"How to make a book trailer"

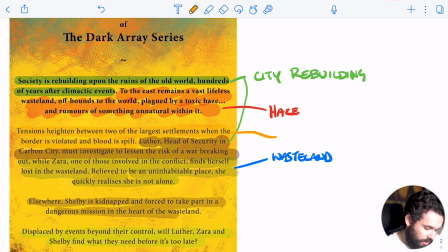(8:11)
This bit here was tensions heightened between two of the largest settlements when the border is violated and blood is spilt.
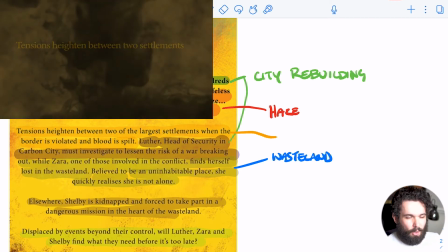(8:17)
So I used the effect of blood in water.
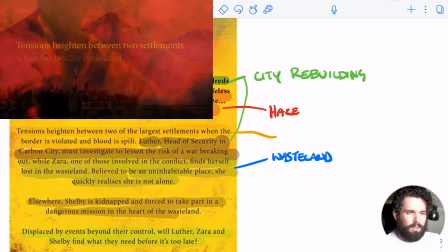(8:22)
I think I downloaded it for free, or maybe just a couple of dollars off of a site.
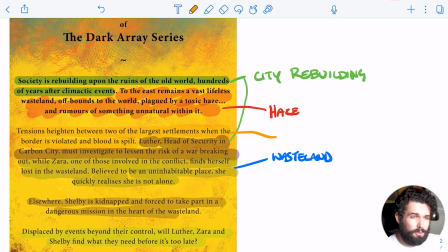(8:28)
I think it was called Video Hive. You can just sort of buy videos for a couple of dollars and use them in your projects. There are also free alternatives as well. But what this did is, with this sort of blood effect, because it was kind of close up, I could blend the haze in front of it,
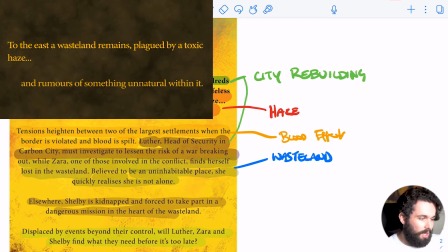(8:48)
so it eased into the scene far easier. So at one point, you've got this haze going on, which is kind of moving a little bit.
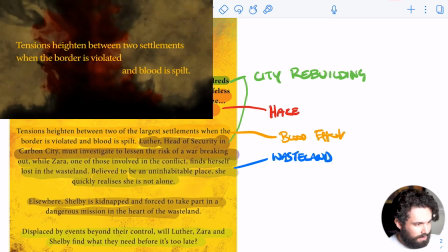(8:57)
And then when it actually goes on to the next scene, I've blended it with the haze.
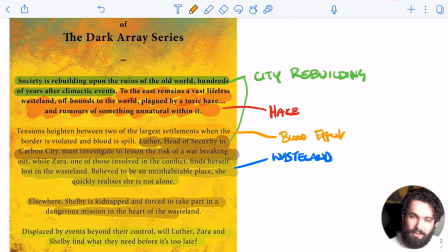(9:04)
So it is essentially feels like one scene, but not really. It kind of adapts and moves into the next one instead of having a clear cut.
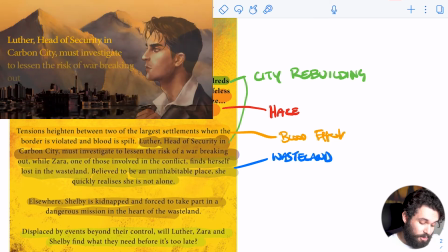(9:13)
And then, of course, from this, it then fades back into the city again, which was at the beginning, with Luther in front of it this time, which was, of course, art that was produced for it.
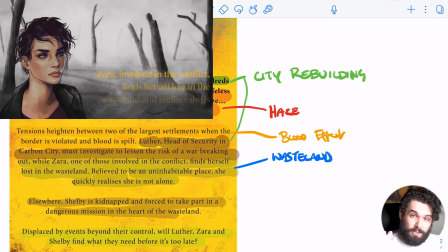(9:23)
And then after Luther, it then goes into the wasteland with Zara, the person in the wastelands, sort of positioned in front of it. Now, they are two separate bits, so all the character art in this was separate from the background.
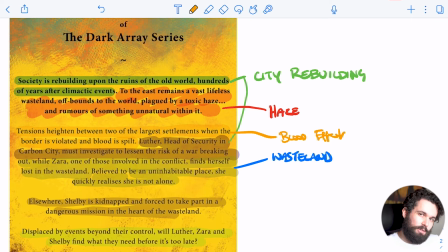(9:35)
I've just put them over top, just to show who is where, and give people a better indication of where the characters are, and also a little bit of what they look like. Now for Shelby's,
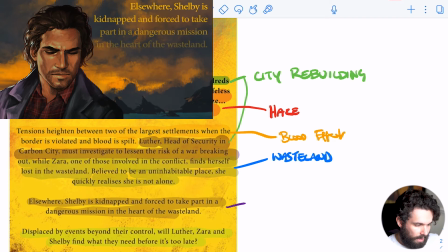(9:46)
it was a scene that Sarah had drawn where it's got a bit of ocean in it, a bit of haze in it, and it sort of followed Shelby's path a bit more in his storyline and added a different visual effect,
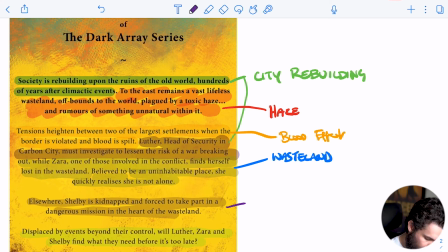(9:58)
and that added some different colours to it, a slightly different feel. So watery, I don't know, watery haze I had. I feel like it was. Well, it wasn't haze, but you know, I added some effects over top.
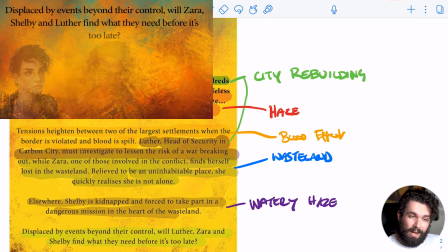(10:11)
But yeah, that leads us to the last shot, which had the 3 character art pieces side by side with each other.
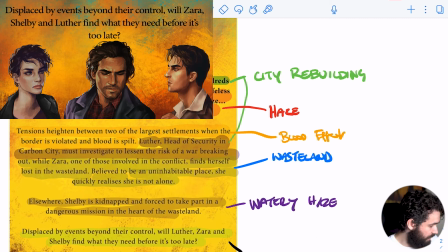(10:17)
And the background for that was just a bit of colour, kind of like the book really, just the theme colours, like the branding colour for Displaced.
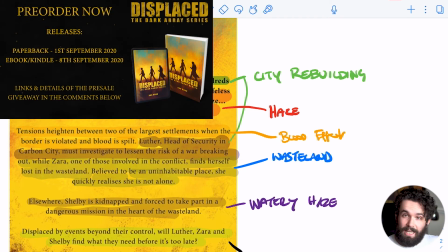(10:24)
It was a little bit of that, and then just laid them over top. So it didn't have to be anything too fancy. And then of course, at the very end, you have the pre-order period where then hopefully entice people to sort of go and pre-order the book, hopefully. And then amongst that as well, another little sprinkle of haze just to sort of add to the effect.
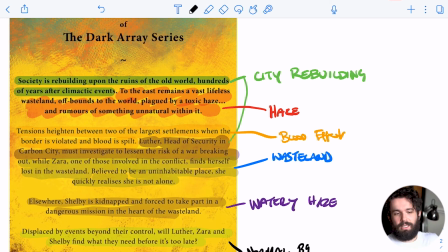(10:43)
And of course, because this sprinkle of haze was used in the previous scene with all the characters, it's sort of tied to the end bit into the pre-order bit to sort of just to give a little bit more flow. But yeah, I mean, I kept away from voice acting and live action just because for me it adds an element of cheese, and I wanted to do most of this myself. And of course, if I'd done acting and whatever myself, it probably wouldn't have been any good at all. So I went towards the art direction. Obviously, I've got Sarah, who was able to draw my characters, but you can find lots of options online, along with tutorials as well, if you've got the time to learn how to do it. And hopefully from this, you're able to break down your own trailer and scenes that you need, backgrounds that you can use perhaps more than once just to save you some time, along with perhaps characters that you want drawn up for it, sound effects that can accompany it, and highlight pieces from the synopsis. But yes, start bringing in your assets, start making them, start finding people that can help you out with them to build on your trailer. And then once you have all the assets ready to go, you can import it into your chosen software, which for me was a mixture of After Effects and Premiere Pro, which are Adobe products, along with Photoshop. But if perhaps you don't have the funds to get the art done for a minute, even just do simple sketches yourself. Just have a very, very quick sketch. I had another trailer idea before the actual trailer that I'd done. I sketched it terribly out myself, added the effects in, and tried out the path of the trailer to see if it would work. Now, it was, I think, a cool concept, but it was a lot of work, and I don't know whether it really worked quite as well.